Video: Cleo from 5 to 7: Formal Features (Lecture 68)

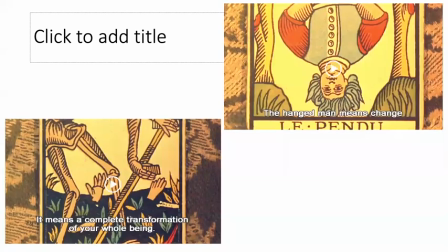Did you figure out what all this coloration means in these tarot cards?
Look, the Hanged Man, this means change, a complete transformation of your whole being.
Here we get foreshadowing Cleo's major transformation. And you see the topsy-turvy way in which this is. I think this really connects with the black and white
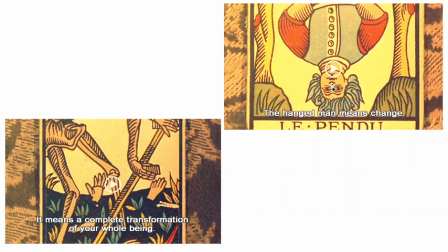imaging that I talked about previously, where Cleo changes her white clothes for black. And so that way in which black and white thematically play out in the film, I think connects with the coloration here. In a sense, what the film is telling us is, it starts out with color, and then the
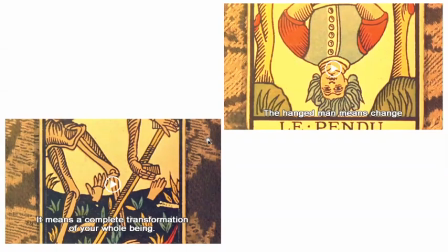diegesis is all black and black and white film stock. It's telling us that is a decision. It is using black and white film stock precisely because black and white creates a meaningful set of symbols in the film.
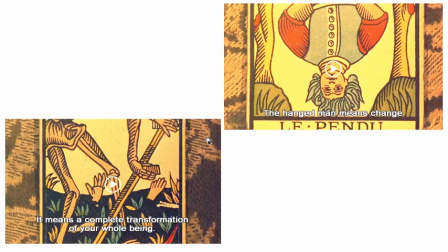So that is one, I think, thing that Varda is telling us with the use of coloration here. But I think another thing is, the coloration is with these tarot cards. Even the characters, when they're talking about the tarot cards, are not colored.
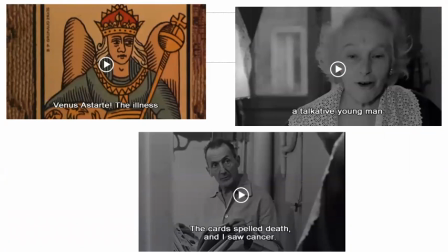It is the cards themselves. And I think that hints again at this theme that
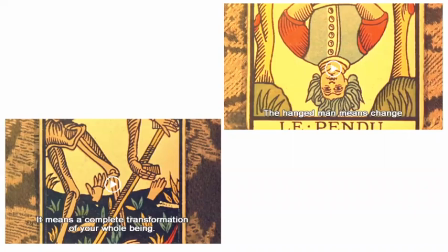there's coloration in the world, and yet we are not seeing it when we see the world in black and white. So it highlights this theme of perspective and what you see there and what is actually in reality or not. Like the coloration in the cards is like a dimension to reality that is not reproduced in the black and white film stock, but it is there.
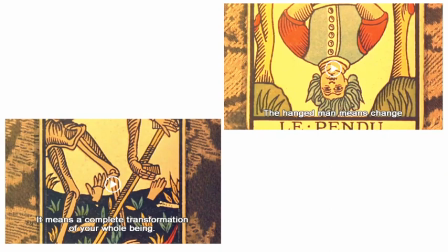It is invisible when we see the world in black and white. But it's about our perspective and whether or not you can see these things which are literally shaping your reality, like social norms and gender stereotypes. It is easy to just be blind to them, like the ways in which color stock is blind to the colors of reality.
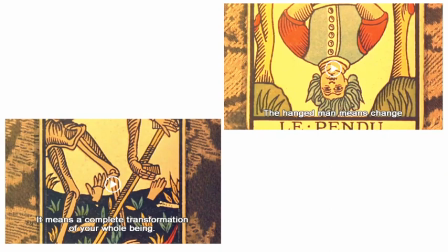But if you see the world in a different way, maybe with different sunglasses on or something, then you can literally see that there are these norms shaping society. And once you see them, you can start fighting against them. I think that is, so this use of color versus black and white, it goes by early on.
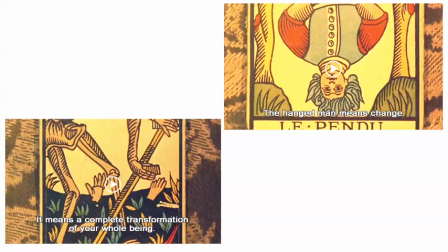It's so easy to not even think about it again. And it yet is so deep and has so many interesting implications. Okay, I said I wasn't going to talk long, so I'm going to stop.
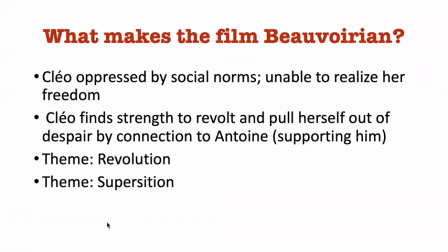Here's just a way in which I've returned to these themes of revolution and superstition to talk again about how I think they support a Beauvoirian reading of the film. This just connects with the other video. Okay, thanks.